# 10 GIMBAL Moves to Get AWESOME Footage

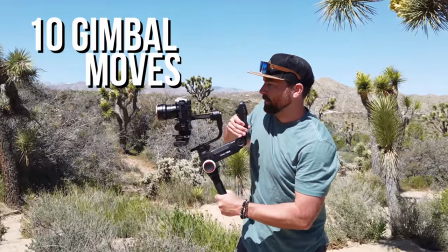Today, we're gonna go through 10 different gimbal moves and I'm gonna break down each one into
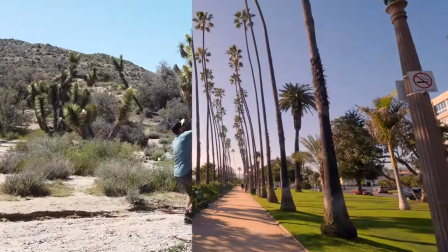everything that you need to know to be able to create these moves and to be able to get really awesome looking footage. Guys, if you're new here to this channel, my name is Jeven Dovey. I do a lot of filmmaking tutorials. I'll do some YouTube training and I also just do adventure films and vlogs on this channel. All right, so let's go through the 10 gimbal moves that are really going to give you some awesome footage. Number one, and this is the push in and push out.
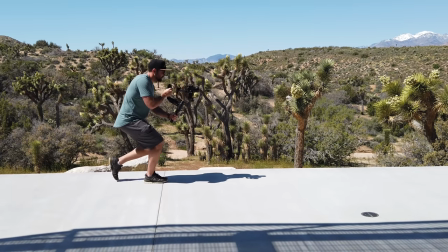Now to do this, you wanna put it in the lock mode and you're gonna wanna use a 16 millimeter to 24 millimeter lens.
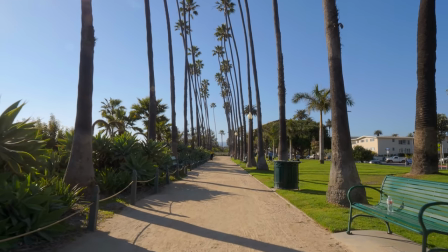You wanna use a wider lens for this shot. And to do this shot, you're going to walk forward or walk back.
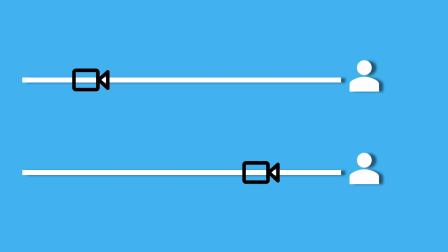So set your subject where you want them to start and plan out where you're going to have them end.
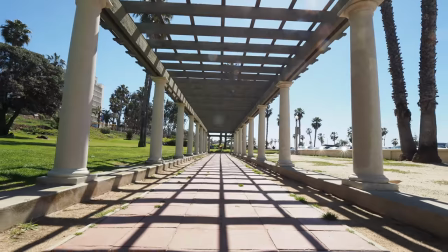And basically that's going to create a dramatic move, pushing in and pulling out from the subject.
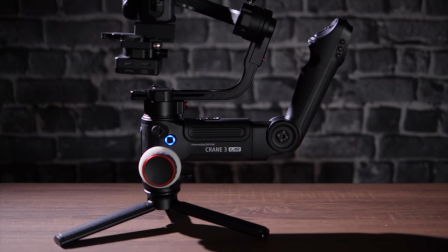Now the gimbal that I'm using is the Zhiyun Crane 3 Lab.
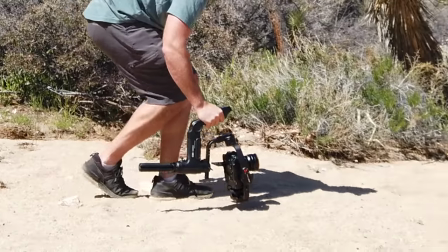This is the gimbal that I've been using for a little while now, and I actually really like this gimbal because of its design and how smooth the footage is that I'm getting out of this gimbal.
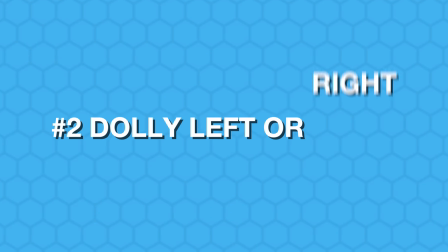Okay, so shot number two is a dolly left and right. This is the same principle as the push in, push out.
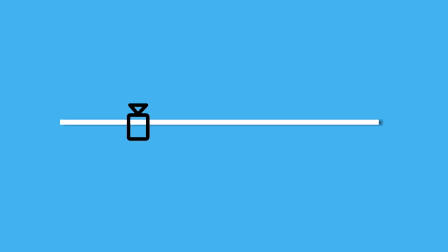Walk from your left to your right or your right to your left, and these first two moves mimic moves that you can do on like a slider or a dolly.
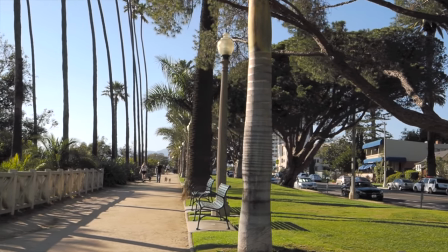And you wanna be very smooth with these motions so that you get that really cinematic look.
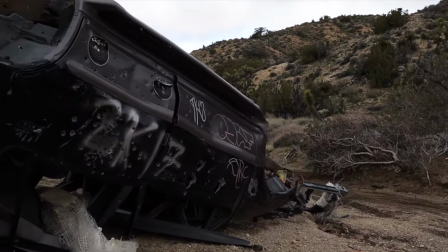Now, in terms of the lens for the dolly left or right, You could use any focal length going from super wide to super punched in. Now a good twist on this move is basically lock your focus on the subject and then walk behind an object.
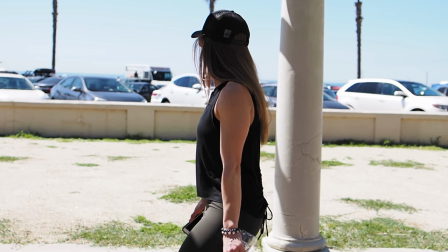Now when you walk out from behind that object, you're going to reveal the scene in front of you.
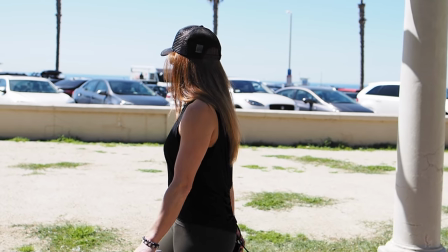And this is great when you're doing transitions.
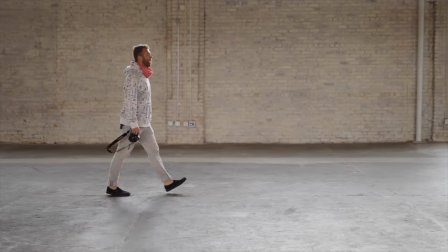You can go from a scene and then transition past an object and then come out of an object in another scene and you have an instant transition. If you wanna see more transition ideas, I'll put a link down below in the description to another video that talks about transitions and you can use these gimbal moves to enhance these kinds of transitions. Okay, so the next one is a wide spin or an orbit.
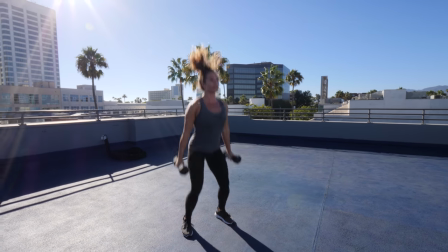To do this move, you need to have it in the tilt lock mode and you're gonna wanna use a wider lens, so a 16 to a 24.
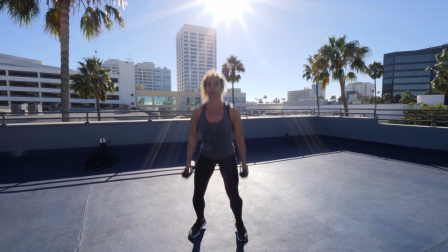Now, the key is keeping your distance from the subject and walking in a circle around the subject.
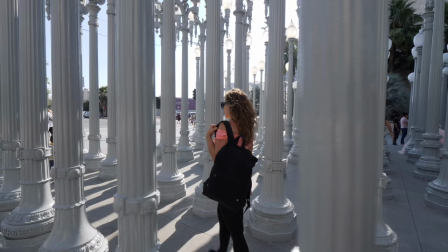And what you wanna do is continually point the camera at the subject in the center. So you're going to orbit around the person or object that you're filming.
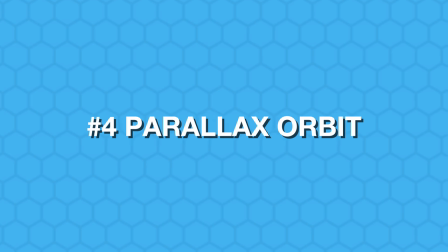So shot number four is another version of this spin. However, you're gonna be using a much longer lens.
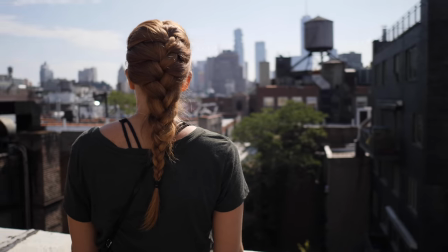So this is the parallax spin. You're gonna wanna have it in the tilt lock mode, and then you're gonna be using a longer lens.
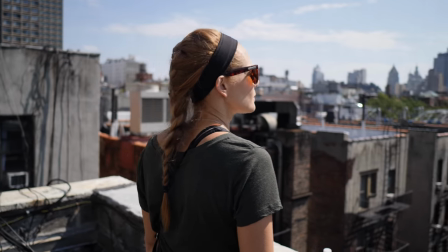So think 35 to 50 millimeter lens. You're gonna wanna lock in your focus on the subject.
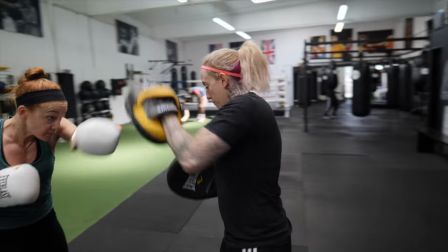Now keep your distance from the subject and walk in a circle around the subject. What's different between this and the wider version of this is that you're creating parallax.
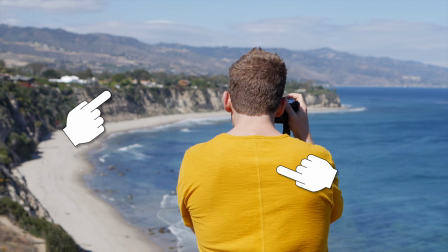And parallax is when the background is moving faster than the foreground so you get this really kind of cool look out of your footage.
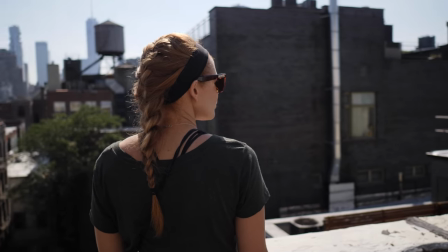And this is something that you'll see in a lot of Hollywood cinema. They'll do dramatic spins around a character and that parallax is what makes it more dramatic. So longer lenses and spin around the subject.
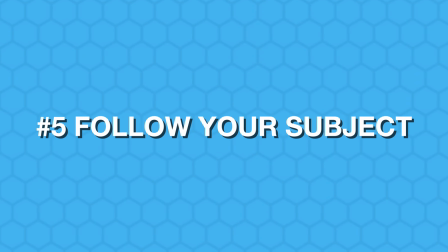All right so number five is kind of like the push-pull but you're going to follow a subject so something has to be in motion. So you can use a longer lens for this or you could use a wider lens but you're going to want to keep it in the tilt lock mode rather than the full lock mode for this mode.
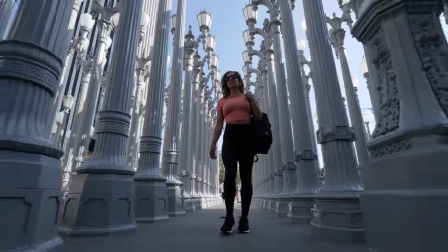And the idea is that you're following a subject.
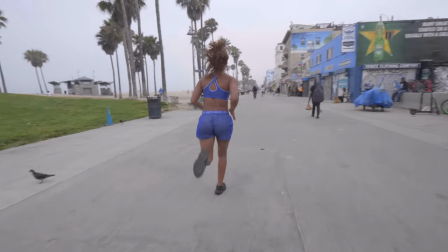Now, a subject can move in different directions, so that's why I like to use the tilt lock for this so I can follow them and follow whatever motion that's going on. And you can either follow in front of them or behind them, but the idea is you wanna keep the same distance from them throughout the entire shot and you're following them.
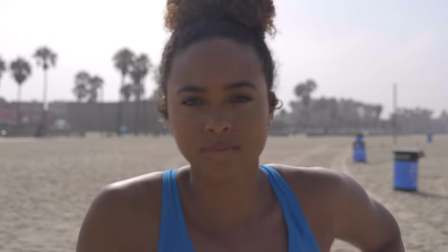Now, like I said, you could use a longer lens, but you have to be more careful with the focus on this. It creates some cool dramatic results. However, you really have to stay that exact distance from the subject, and if they're coming at you, that means you're running backwards, and if you're following them, that means you have to chase them at the same pace that they're running.
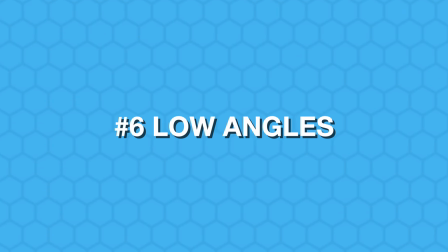Number six is a low angle shot, and so you can do a lot of these different moves but from a low angle. Try to change your angles when you're working with a gimbal.